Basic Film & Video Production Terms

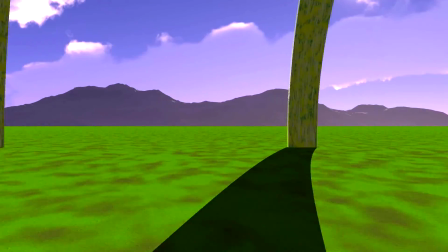(8:27)
There is a convention that has to do with screen direction that is very important because if we don't follow it, we can get in trouble with our audience.
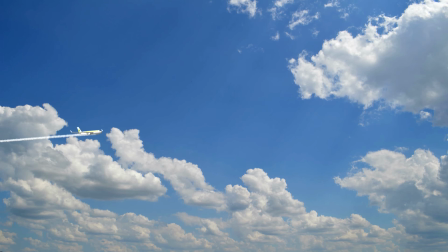(8:36)
Whenever an airplane is shown going eastward, it is shown moving screen right.
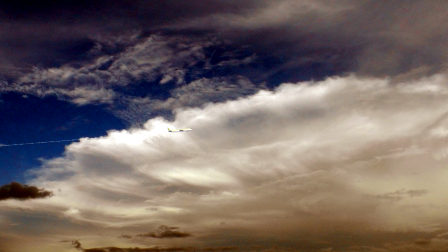(8:42)
So if an airplane is supposedly flying from Los Angeles to New York, it better be headed toward the right side of the screen.
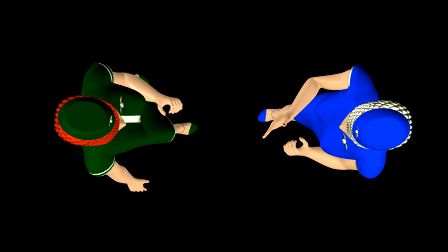(8:51)
The 180-degree rule. This is a convention of camera setup that helps us avoid confusing our audience.
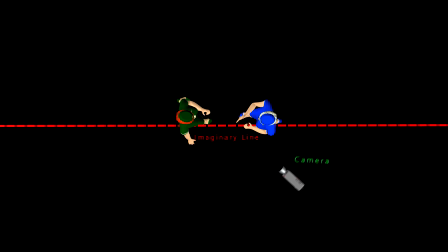(8:58)
Now, this rule states that the camera must not cross an imaginary line between the camera and the performers.
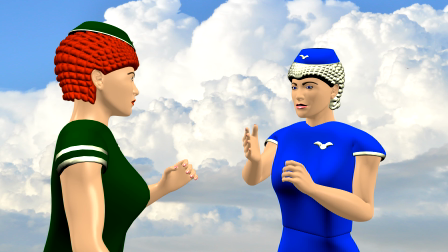(9:06)
An actor who has been shown to be on the left side of the frame should stay there in subsequent shots. If the camera were to cross the imaginary line, that is,
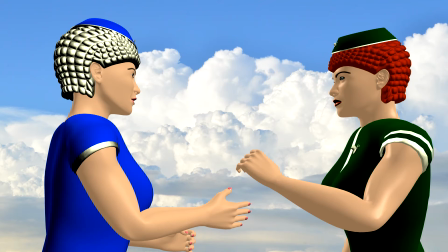(9:17)
break the 180-degree rule, then the actors would suddenly switch their positions on the screen. That could be momentarily confusing to the audience and is generally considered bad filmmaking.
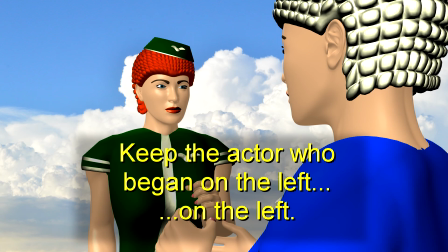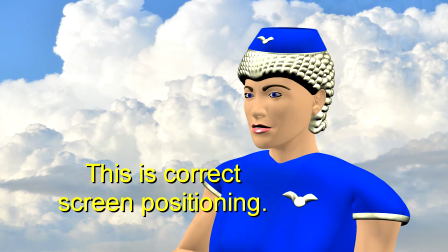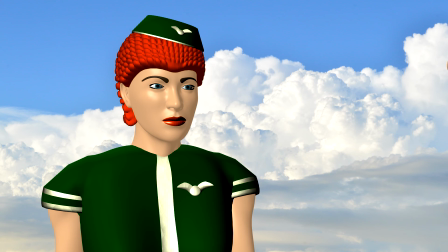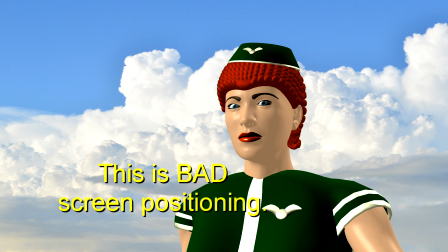In most film schools, so much emphasis is placed on creating images that sound is neglected.
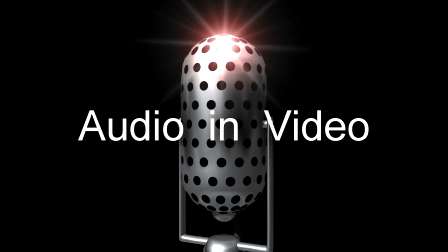(10:07)
But bad sound is never okay. Here are a few terms that are used in sound in video making.
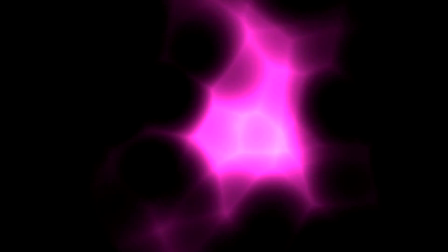(10:16)
Ambient sound. Ambient sound is the background sound that is often referred to as room tone.
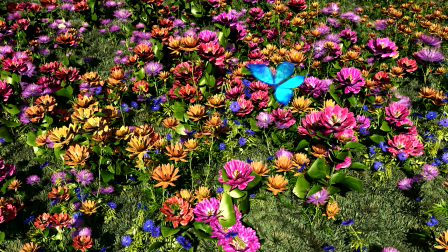(10:23)
Imagine a spring scene without hearing the sound of birds and little crickets or whatever.
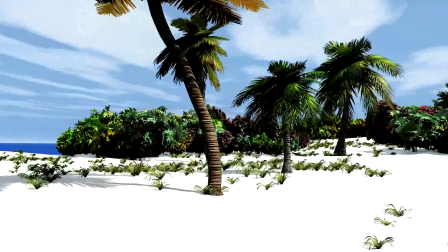(10:29)
Imagine a sequence on a beach and not hearing the waves breaking. You are hearing my voice without actually seeing my image. This is called a voiceover. It is the voice of an off-screen narrator. Whenever you see someone on screen talking, that's dialogue.
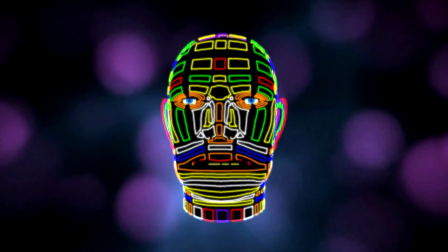(10:51) You have done well. Whatever you do, aim for the heavens.
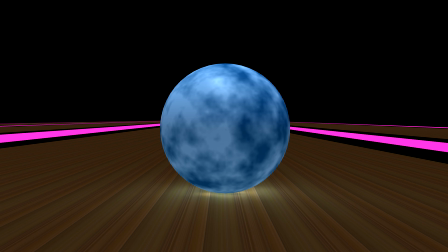(11:01)
Whenever we add sounds to a scene sometime after shooting the picture, we are adding sound effects.
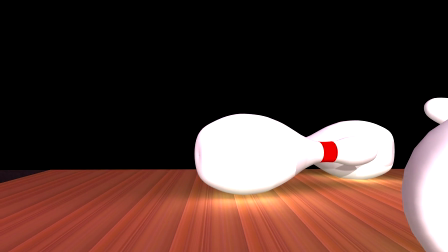(11:07)
We do this during the editing process. Imagine this scene without sound effects.
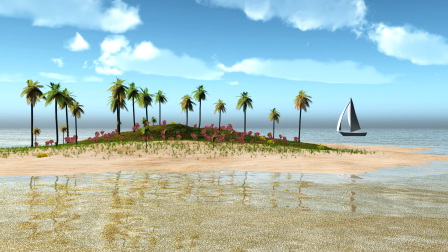(11:18)
That's not good. Whenever we put together a series of shots sequentially, we are editing one shot followed by another.
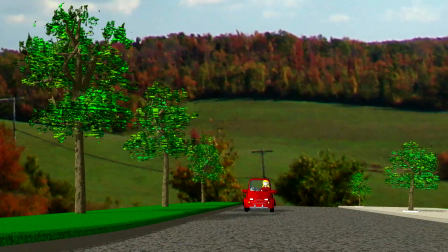(11:27)
Altogether, they convey a message. In this case, the message is,
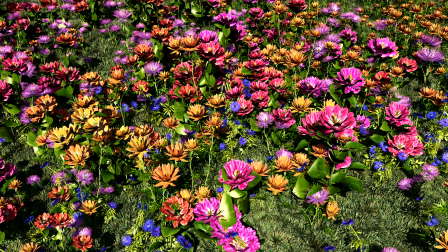(11:38)
a cut is the most basic of all editing transitions, an instantaneous change from one image to another.
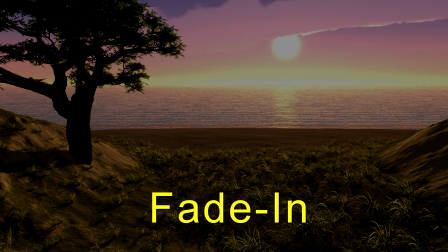(11:47)
Fade in. This is when the scene begins with a blank screen and the image appears gradually on the screen.
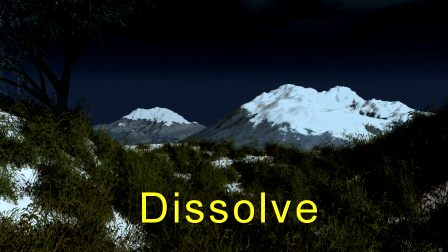(11:56)
Dissolve. A dissolve is a gradual change from one shot to another by
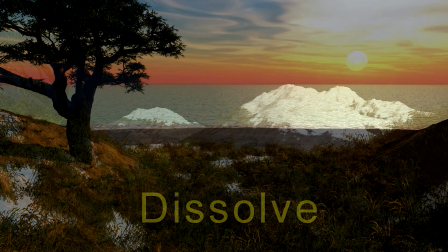(12:02)
simultaneously fading out the first shot and fading in the next one.
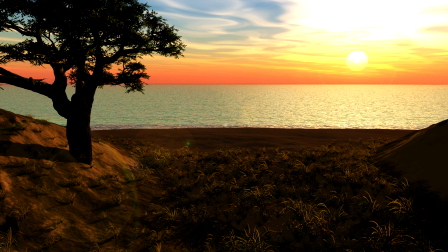(12:07)
The dissolve usually indicates a change in time and/or place.
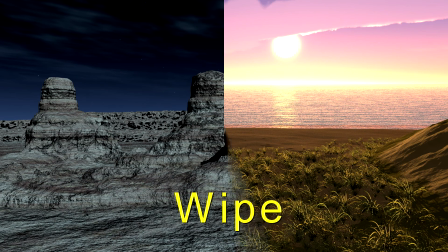(12:16)
Wipe. There are a lot of different wipes available to video editors. The most basic wipe is called a linear wipe.
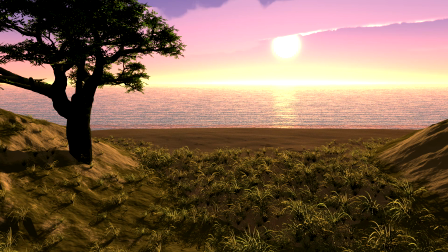(12:23)
It looks like this.
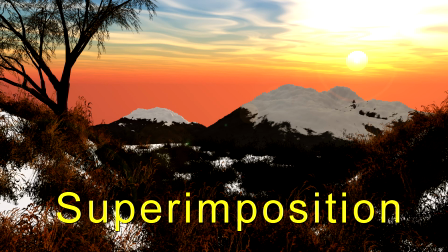(12:30)
Superimposition. We superimpose words over a shot, as I have done throughout this video.